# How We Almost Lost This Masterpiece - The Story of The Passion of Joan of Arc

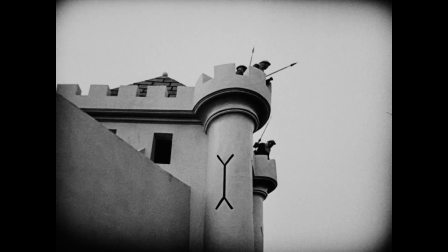(4:05)
Though that pales in comparison to the costliest of his excesses, that being the construction of an entire concrete castle set,
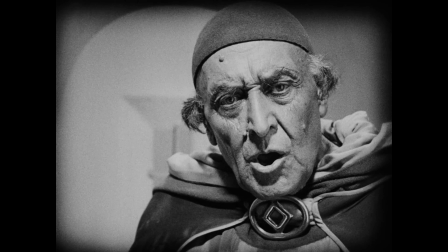(4:13)
replete with four towers, a moat and drawbridge, chapel, along with a storage and rest area for the crew.
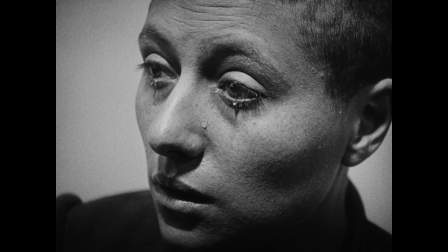(4:19)
This being done in spite of the fact that the usually tight framing allows one to see little of the gigantic set.
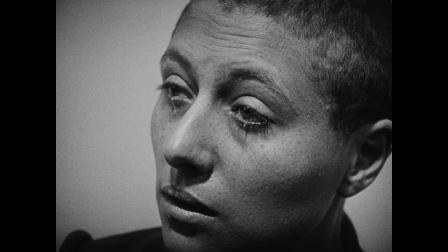(4:25)
Though as painful as it must have been to his financier's wallets,
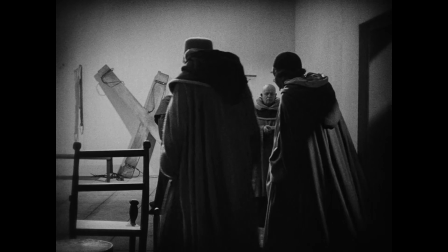(4:29)
Dreyer believed a life-sized and complete set was necessary, as it would have helped the actors immerse themselves better in their roles.
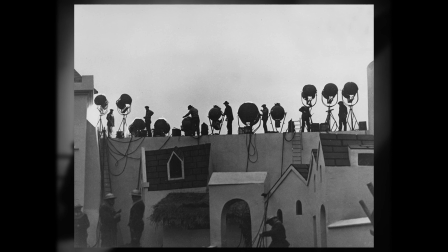(4:36)
The set was also not just troublesome due to its cost, but also because it left little room for the camera and light crew to set up their equipment,
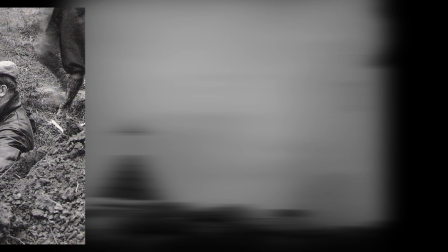(4:43)
forcing them to dig holes in the walls and floor to get everything set up correctly. Though despite this strict adherence to realism,
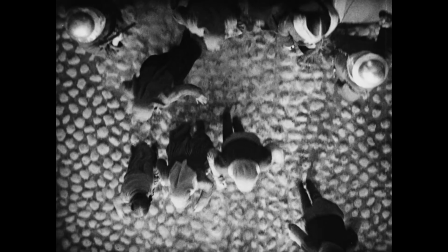(4:51)
the castle set does feel somewhat anachronistic, with many unsymmetrical windows and misshapen rooftops,
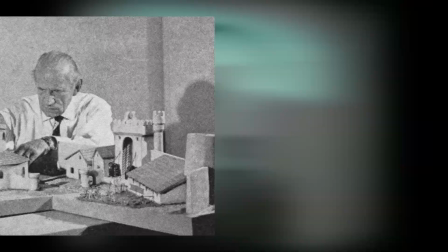(4:57)
which may be the personal touch of production designer Hermann Worm, who had worked 8 years prior on The Cabinet of Dr. Caligari,
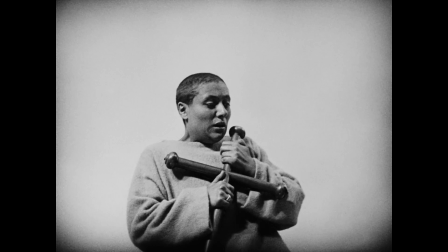(5:05)
another film with very extreme and misshapen architecture. And like that film, the castle's strange design is perhaps intended to reflect how Joan sees it,
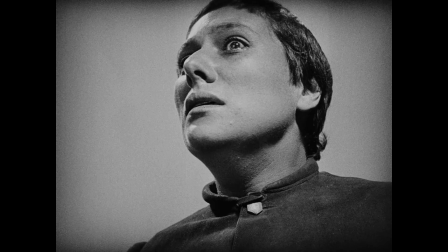(5:14)
her surroundings seeming distorted through her eyes, reflecting her mental state.
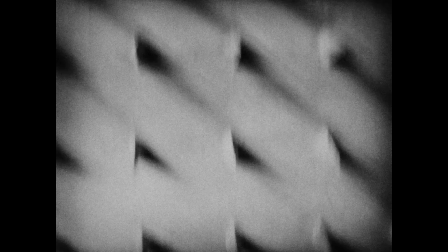(5:19)
The cinematography could similarly be said to show her perspective, both literally and emotionally.
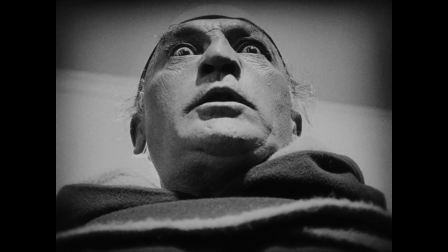(5:25)
Dreyer said that the transcript informed the film's style, that he wanted to bring to life the close-quarter combat between Joan and the men judging her.
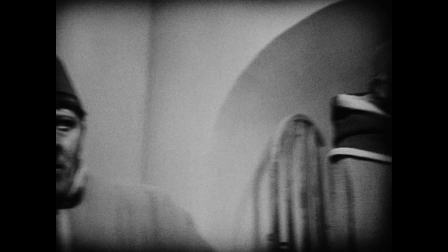(5:32)
The film's cinematographic style can be said to be disorienting.
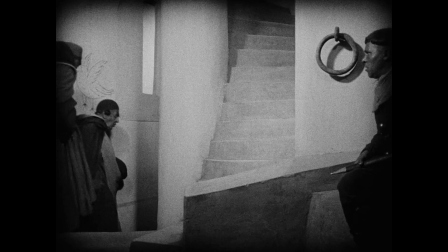(5:35)
A majority of the shots are close-ups, especially of Joan's face, and even some of the wider frames show little.
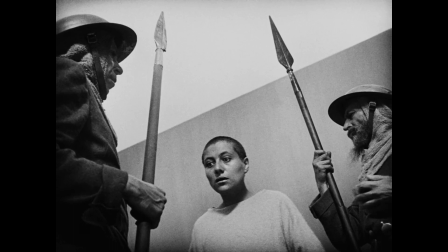(5:42)
Dreyer even goes so far as to avoid the use of establishing shots as much as possible, which captures Joan's feelings of claustrophobia and isolation.
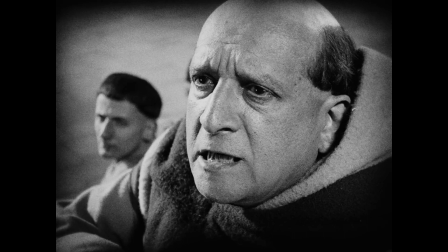(5:50)
The many close-ups of her clerical opponents serve a similar purpose, their leery,
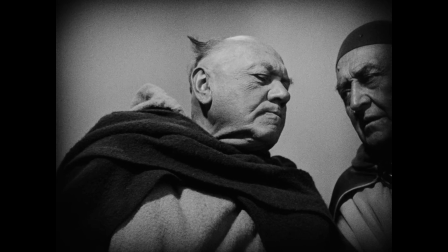(5:55)
gleeful and often sadistic faces dominating the frame to intensify their verbal attacks
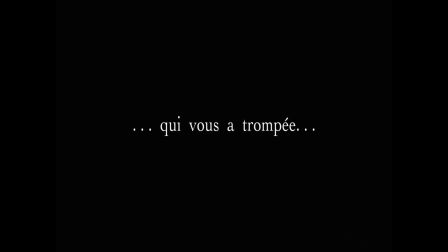(6:00)
against Joan and expressing this sense of being surrounded on all sides by hostility.
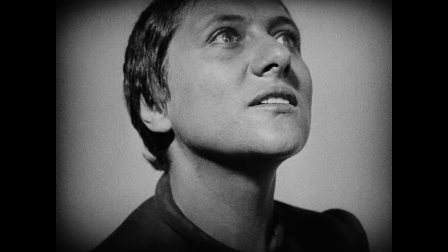(6:05)
Though what really creates the film's sense of disorientation is the editing, which for its time was more fast-paced and rapid than most films.
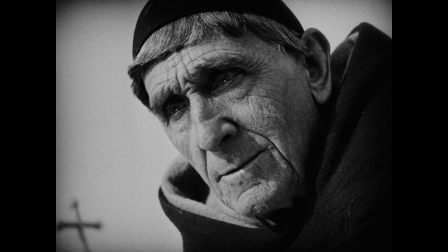(6:13)
The Passion of Joan of Arc has over 1300 shots, excluding the title cards,
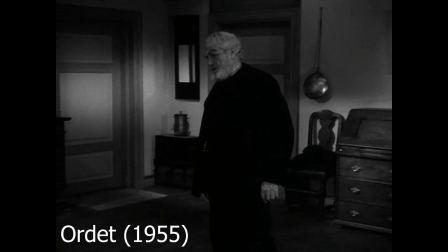(6:18)
which is more than twice the average number for films at the time, and stands in stark contrast to the rest of Dreyer's oeuvre,
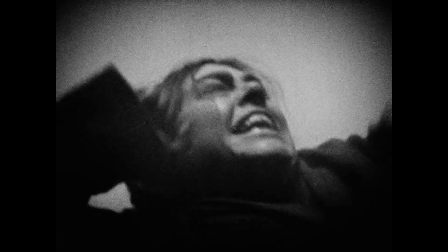(6:24)
which consists of films that often had far longer and lingering shots, as Dreyer cut between frames in fast procession,
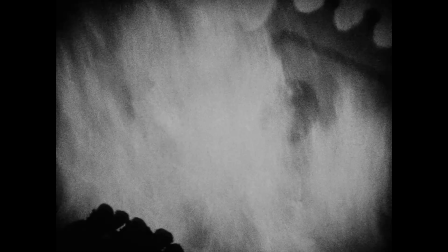(6:31)
few of them lasting more than five seconds, all to further enhance each scene's intensity,
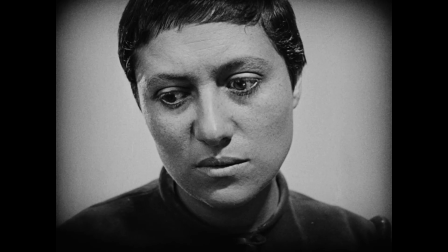(6:36)
especially the many times Joan is questioned and harangued, and of course when she is threatened with torture,
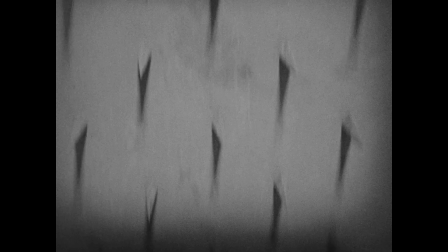(6:43)
where the fast-paced cutting helps sell the fear and anxiety of the character.
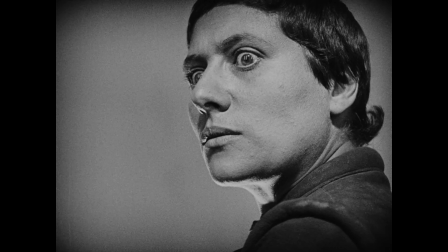(6:47)
It must be noted that even though no torture takes place and there is not a drop of blood shed,
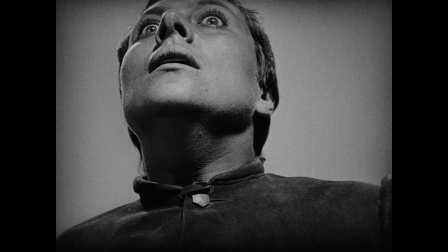(6:53)
this scene still holds much of its power, helped by the many shots of the spiked wheel,
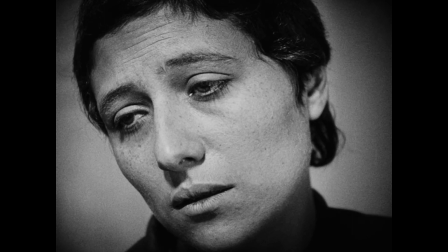(6:57)
which often seems dangerously close.
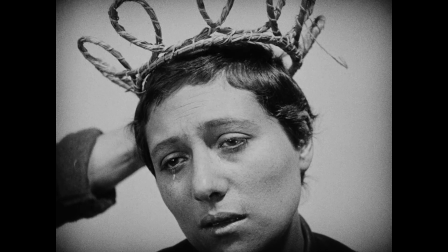(7:00)
Though the most important part of the film's imagery, and its most iconic, is the performance of René Sean Falconetti as Joan.
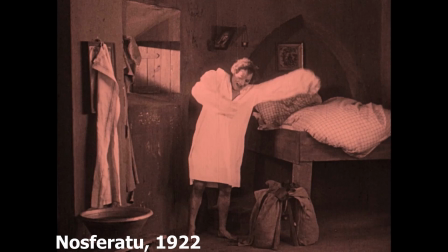(7:09)
One of the main aspects of Silent Dera films that often alienates modern-day audiences is the acting,
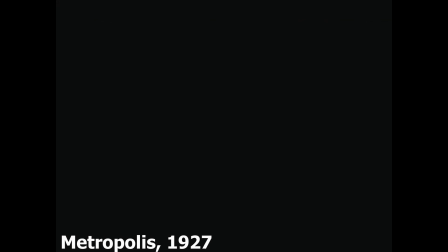(7:14)
which today seems far too exaggerated, almost cartoonish in how the actors overemphasize every movement.
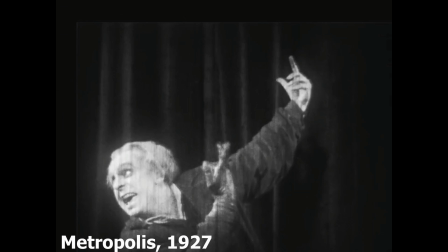(7:21)
The reason for this being that the more subtle form of acting we know today had not been developed yet, so actors back then were still using the same techniques they employed in the theatre,
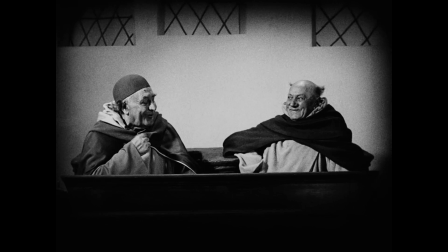(7:30)
where the more exaggerated movements were necessary to convey a character's actions to an audience that was far away.
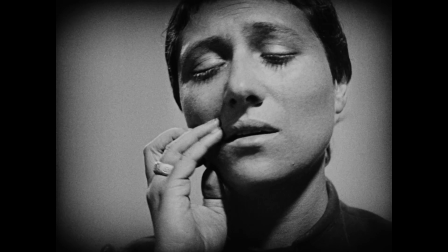(7:36)
And one can see a similar problem here, as some of the judges seemed cartoonishly evil, Falconetti's performance though feels modern.
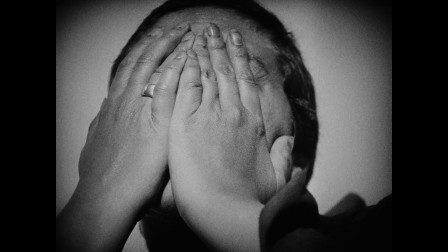(7:45)
There's a good reason why so much of the screen time is fixed on her, as Falconetti managed to depict all of Joan's feelings to perfection and with ideal intensity.
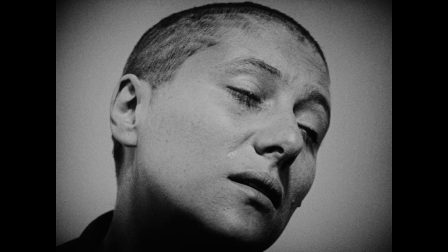(7:54)
Every tear shed, every determined mad glare, every pleading cry feeling as heart wrenching now as it did back in the film's inception,
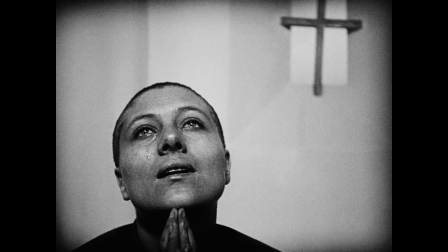(8:02)
Falconetti imbuing her character with life and nuance.
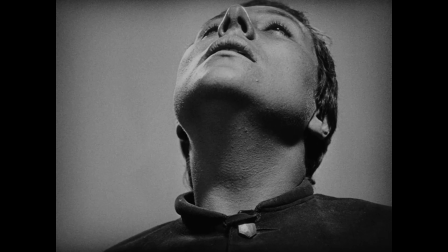(8:05)
The process of bringing out this performance was grueling to say the least, though not to the degree that some people have claimed.